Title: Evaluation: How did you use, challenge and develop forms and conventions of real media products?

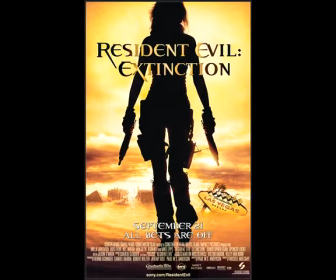[8:11]
The character on Resident Evil's poster is sexualized and appears as dangerous and powerful, whereas the character on my product is represented as vulnerable and passive.
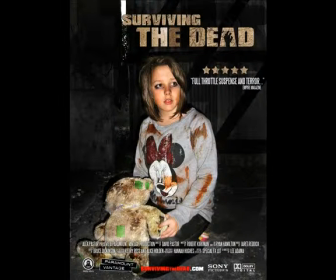[8:21]
I challenged this convention as I thought it would be more effective in terms of representing the narrative and genre of my film. In terms of making my product appeal to a particular demographic, I conformed to conventions of real media products in various ways.
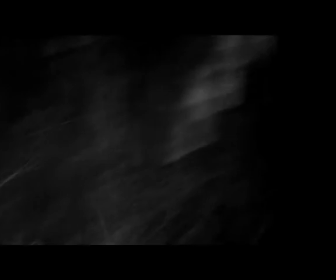[8:34]
I made sure that I included scenes that would appeal to fans of the horror genre. I did this by making the lighting and narrative of the shot stereotypical of the horror genre.
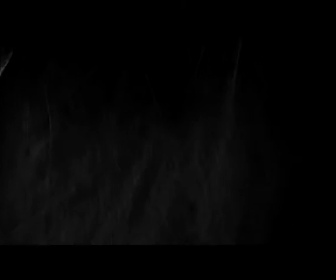[8:42]
I also targeted a primarily male audience by including action scenes with somewhat sexualized female characters.
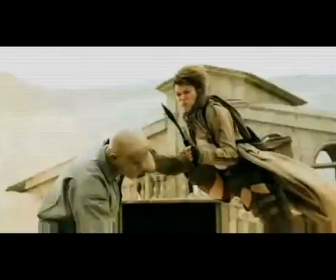[8:48]
This is similar to how the audience makes the main character look throughout the Resident Evil promotional campaign.
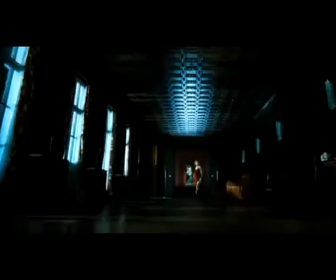[8:53]
I challenged conventions by including scenes that could possibly appeal to a primarily female audience.
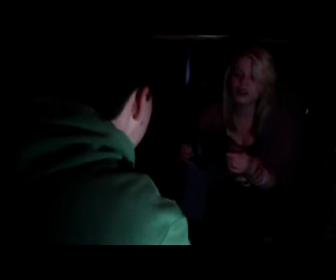[8:59]
In these shots, I attempted to bring out a more emotional and dramatic side to the narrative in these documentary-style scenes.
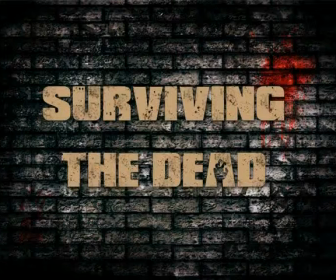[9:05]
I challenged conventions here by not only basing the trailer on an action-packed narrative, but also including the emotional side to the storyline. In my trailer, I conformed to conventions in terms of the institutional elements of the product. Through secondary research and textual analysis, I noticed that the length of conventional teaser trailers are about 1 minute long.
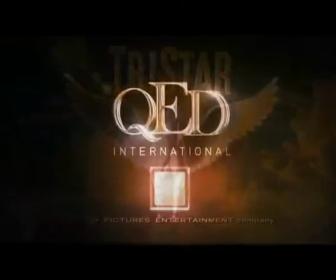[9:23]
I also noticed that trailers feature a film's rating certification and the product's institutional logo at the beginning of the trailer before the footage begins to play.
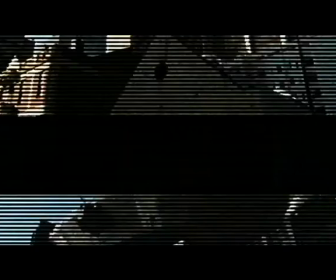[9:31]
Throughout the footage in the District 9 teaser trailer, I noticed that the institution placed captions in between the scenes to give away more of the narrative. I drew inspiration from this and used this feature within my trailer. For the end sequence on my product, I imitated the one from District 9.
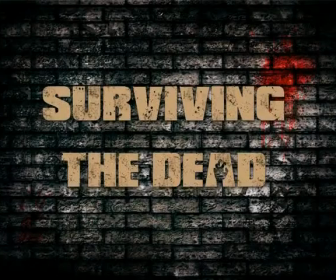[9:47]
I also used conventions by using the Steel Tongues font within my billing block. I didn't necessarily want to challenge or develop conventions at all in terms of the institutional elements of my product. This is because I wanted these elements to remain traditional and conventional.
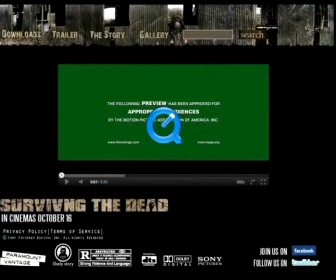[10:00]
On my webpage, I conform to conventions in terms of the layout of the product.
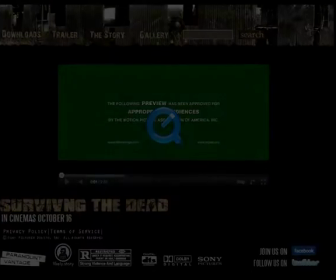[10:04]
I based the composition of this product on the District 9 webpage to ensure easy navigation for the users.
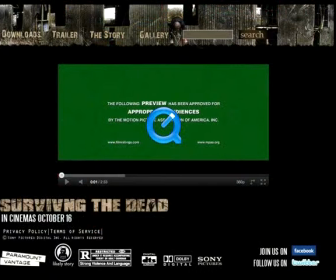[10:10]
I featured links to what would be the film's social networking websites, as institutions would use these websites as a platform to promote their product and attract their target audience.